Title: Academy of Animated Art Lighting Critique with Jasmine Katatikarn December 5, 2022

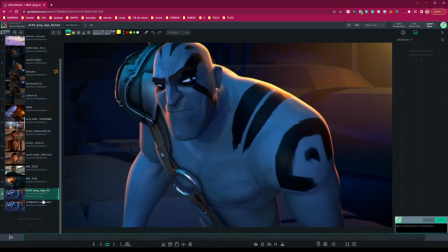[24:28]
So, Alex is working on this scene.
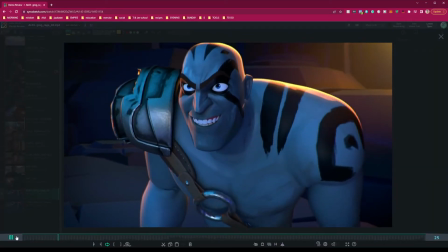[24:35]
Let's play it. I think this is the right one. I turned the sound off.
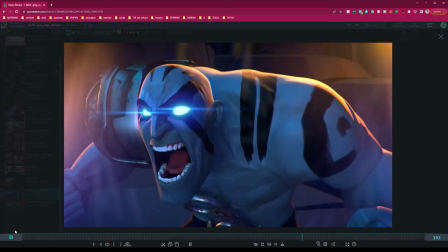[24:40]
So I don't like to be distracted by sound. Okay. So you were talking here about the flaring, the eye flares, right?
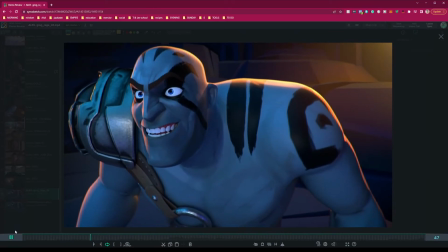[24:49]
Specifically. So before
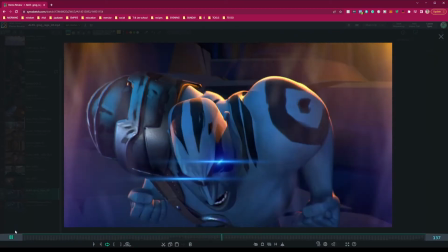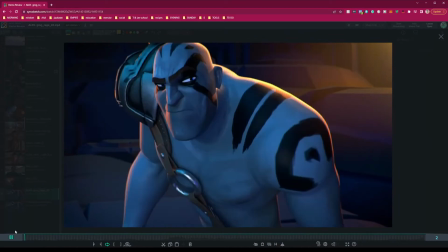[24:56]
before we go into that, so this is where I get the core of like lighting down.
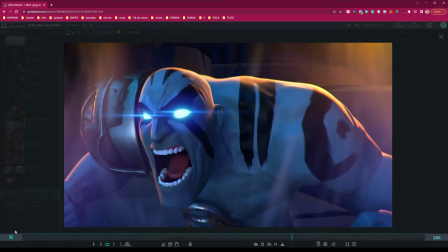[25:03]
You know, before we start adding all this, you know, comp stuff, effects, how's the lighting?
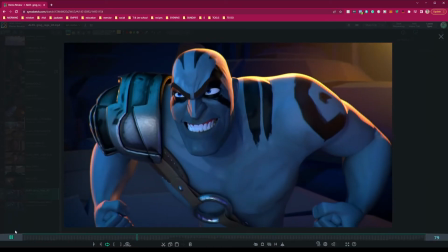[25:11]
Where is the lighting at? Because you can't cover up that, right?
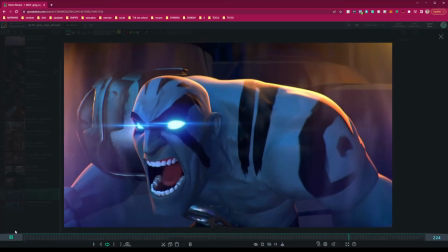[25:18]
I mean, you could if you're going to cover up the whole screen, but, you know, let's look at the core first.
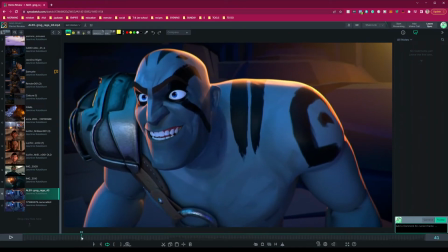[25:24]
So let's say I was to pause it before the effects comes in. So I'm looking at the lighting. Interesting. Like, I feel like I wasn't here for the lighting part, but I would say I'd love you to revisit the lighting part if possible,
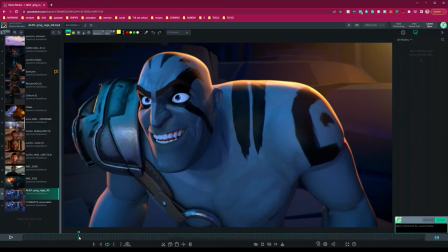[25:42]
just because with all the things going on here, like the drama with the effects, I think you can add so much value by going back and making sure the lighting kind of speaks to that story as well.
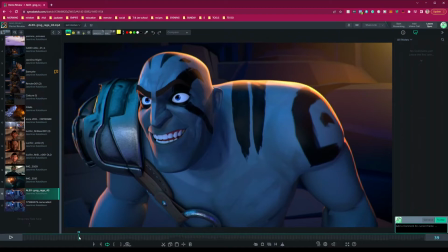[25:57]
So, one, I feel like he's overly lit here, just like frontal. Like, yes, you're getting this like very intense rim light going on, but other than that, he's pretty flat here.
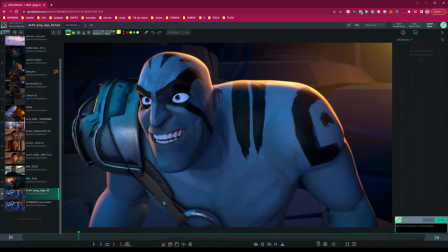[26:14]
You know, he's got one tone. He's got a little bit of shadow here, but I think if we make it more dramatic here and invest a little bit of time when he does go into these effects,
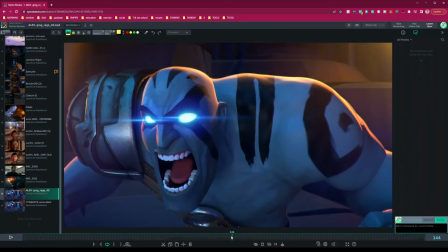[26:31]
and I see you do have like interactive lighting going on there,
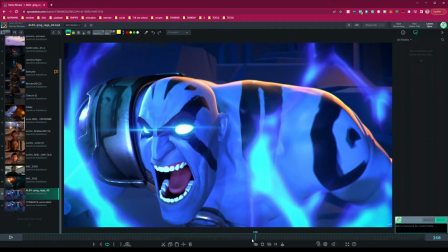[26:35]
it'll just make it that much more dramatic and make a bigger impact.
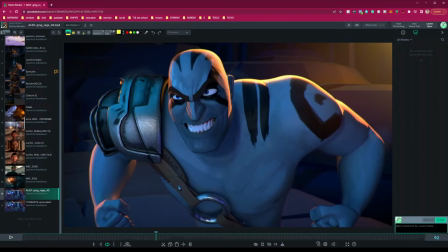[26:42]
So what I'm thinking is, you know, they don't have to be huge things, but like this here needs to go dark, like a grad almost. This is a trick that we usually do. You can often do it in comp too, but it should grad down darker.
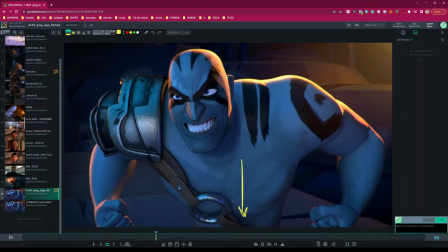[26:58]
So as it gets lower here, you kind of have like a darkening here in the lighting. So that is one thing. I would play with like the light position. Feels very frontal to me. I would almost want it to be a little bit more dramatic.
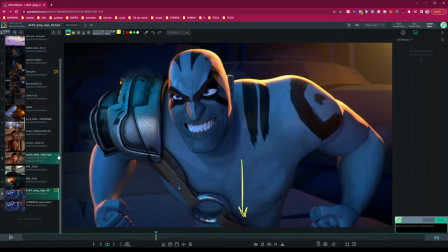[27:17]
Like, where is the lighting coming from, I guess, is the first question. You have this super intense backlight, and I will say, I think this is too strong. I would bring it down, get that more subtle feeling of the rim light.
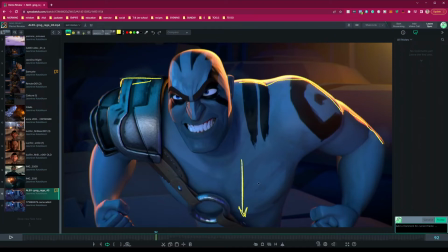[27:37]
And so, like, that would be one note. Another thing is that darkening, especially grading down here. And then here, I think it's fine. I'm curious where that lighting is coming from. I'm assuming it's, like, coming from over here.
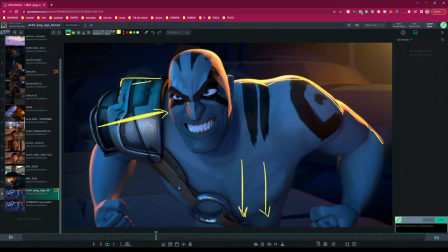[27:56]
Yeah. I think it should be, like, to get even more of, like, a dramatic lighting, I'd almost feel like this fill that's going on should allow for this to go a little bit more in shadow.
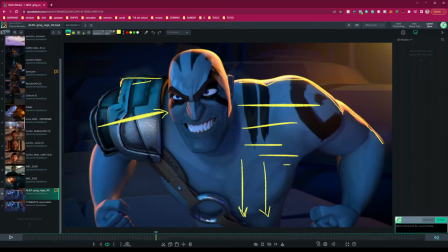[28:12]
And another thing I'm noticing, look how white his teeth are. They are so white. And that's another thing, like, wherever the
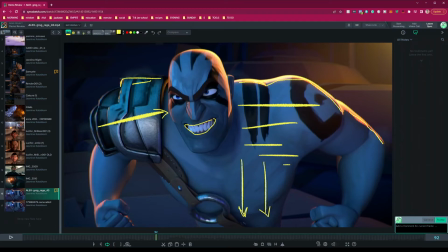[28:25]
key fill is here, like, let's say it's hitting mostly here on this side, let this side go a little bit darker, especially towards the ends, right? And same with the eye whites. This eye.